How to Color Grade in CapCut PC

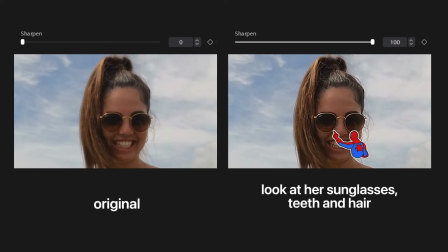(16:33)
This video, we have sharpened at 100. So if you look at the sunglasses over here and over here, you can see that the edges and details, it's more obvious. It's more crisp. It's more detailed, right? And if you look at her teeth here and here, you can see that if we have a higher number for sharpen,
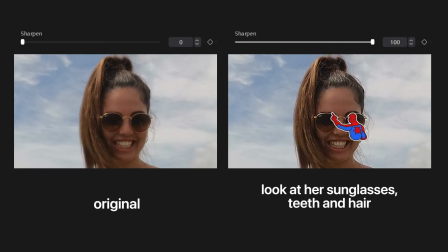(16:51)
then the edges, the details are more distinct and a hair as well. If you look at it side by side, almost everything is more detailed and more crisp. So as you can see, sharpen will make the edges and details to be more distinct and more obvious. So let me show you real quick. If I increase the sharpen like this, you'll notice that the edges and details in the video will look more distinct and more crisp. But just be careful, you don't want to just increase the sharpen all the way up because it can look very unnatural and very fake.
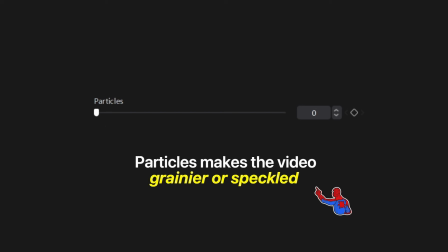(17:17)
So anyway, that is sharpened. Let's move on to particles. So particles make the video grainier or speckled.
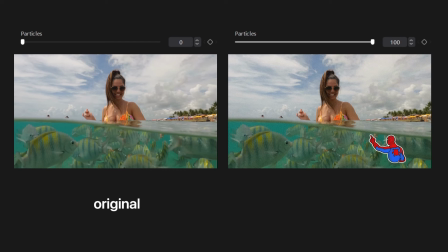(17:23)
So here's a side-by-side comparison. Here's the original video and here's the video with particles all the way up at 100.
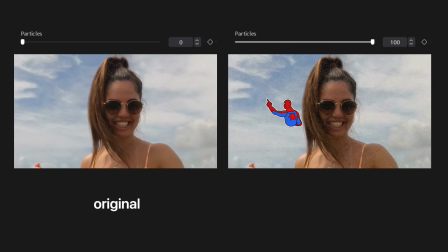(17:29)
So it's a bit hard to see. So let's just zoom in. And here you can see it's quite obvious. If you look at the video on the right side, it's very grainy and very speckled, right?
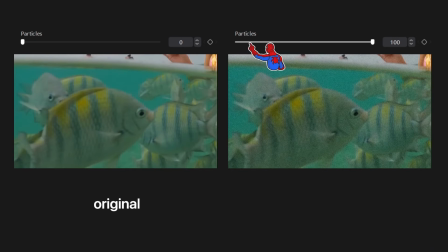(17:37)
On a side-by-side comparison. And here's another part of the video. You can see that if you increase the particles, then the video will look more grainy. So let me show you real quick. If I increase the particles all the way up, we can see that the video becomes very, very grainy.
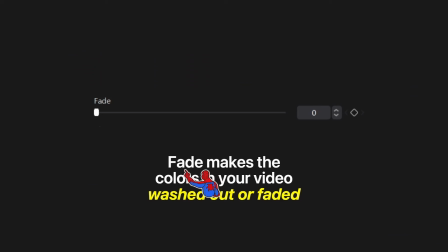(17:51)
All right, let's move on to the next one, which is fade. So fade makes the colors in your video washed out or faded.
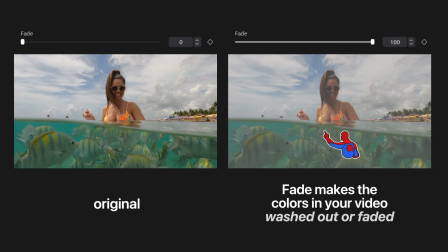(17:56)
So here you can see a side-by-side comparison. If we set the fade all the way up to 100, you can see that the colors will look very faded or washed out just like this.
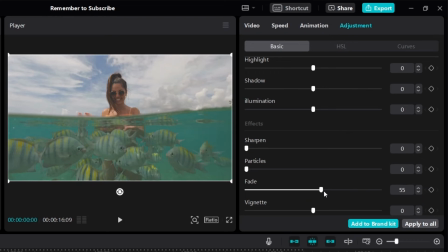(18:05)
So let me show you real quick. If you increase the fade like this, the higher the fade, the more washed out the colors will be just like this.
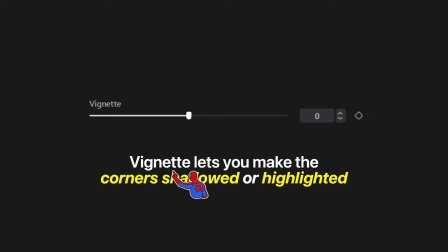(18:12)
All right, let's move on to the last one, which is vignette. So vignette lets you make the corners either shadowed or highlighted.
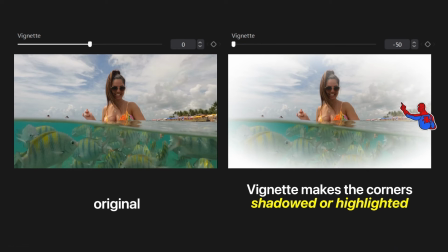(18:18)
So if you lower the vignette like this, it's going to make the corners white or highlighted. And if you increase the vignette, it's going to make the corners shadowed just like this.
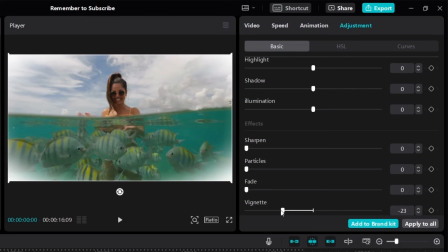(18:26)
So let me show you real quick. As you can see, as I lower the vignette, the more I lower it, the more the corners will be highlighted just like this.
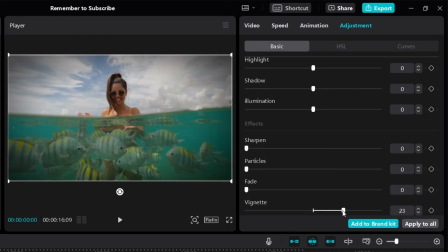(18:34)
And on the other hand, if I increase the vignette just like this, the more you increase it, the more the corners will be shadowed.
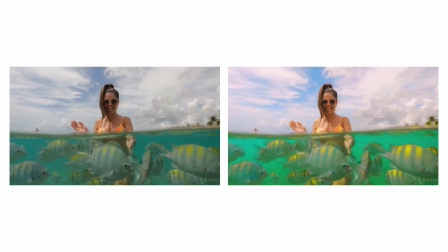(18:40)
Now, as promised, let me show you exactly how I color grade this video step by step from start to finish.
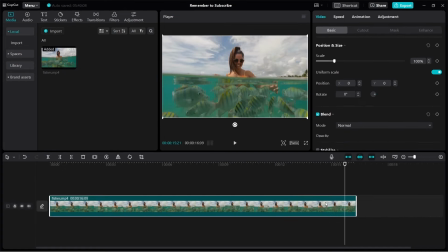(18:46)
All right, so I'm going to add this video to the timeline and make sure you click on the video, click on adjustment.
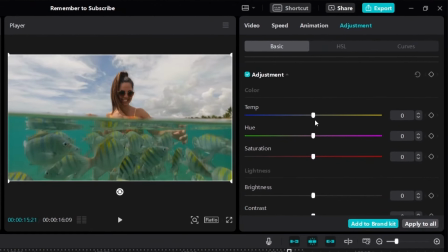(18:52)
And the first thing we can test out is to move the temperature. If you move it to the left, it's going to make the colors cooler. If I move it to the right, it makes the colors warmer. So I like to slide it both sides to just check how it looks like on both ends. And in this case, I want to make it look a little bit warmer because, well, she's at the beach, right? Then for hue, we can test it out. We can make it more green or we can make it more purple. So in this case, I want to make it look a little bit purple, okay?
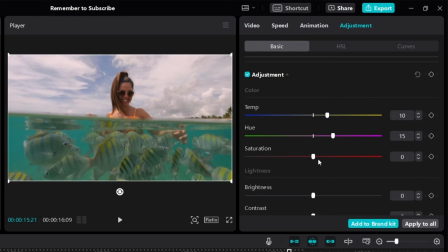(19:16)
Maybe something like this. And now I want to make the colors more vibrant, more colorful. So I'm going to increase the saturation, but I'm just going to increase it to around 30. So take note, sometimes if you increase it too much, it just looks too fake. Okay. So maybe around 30 is okay.
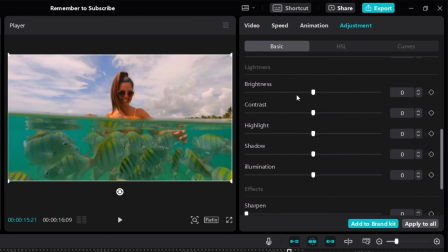(19:32)
So let's move on. This is the basic section. Let's move on to lightness so we can make the video more bright or darker. So obviously I don't want to make it darker. Maybe I'll make it a little bit brighter because she's under sun.
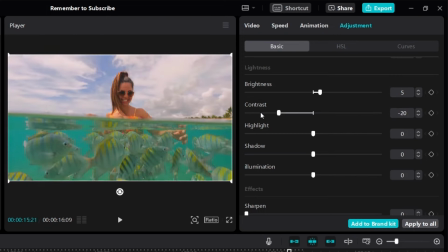(19:45)
And then for contrast, let's test it out. I like to test both ends to see how it looks like. And let's just try out like this. If I lower the contrast, it looks a little bit better compared to this, right? Because there's already a lot of bright light. So let me just reduce it a little bit. All right, let's move on to the next one, highlight. So highlight will adjust the bright parts of the video. So let me just test it out first. Nope, definitely we'd want to do that. Let's test out the other end. Okay, there'll be too bright. So I'm going to increase the highlight by a little bit. And then for shadow, we are adjusting the dark parts of the video. So let's just test out what it looks like. Okay, so I want to lower the shadow a little bit. Okay, so let me just adjust it. And let's see, maybe around negative 20. Okay, let's move on to illumination. So this will affect the overall lighting of the video. So usually I test both sides, see which one looks nicer. So maybe I'll just increase it a little bit to around 10. All right, and let's move on.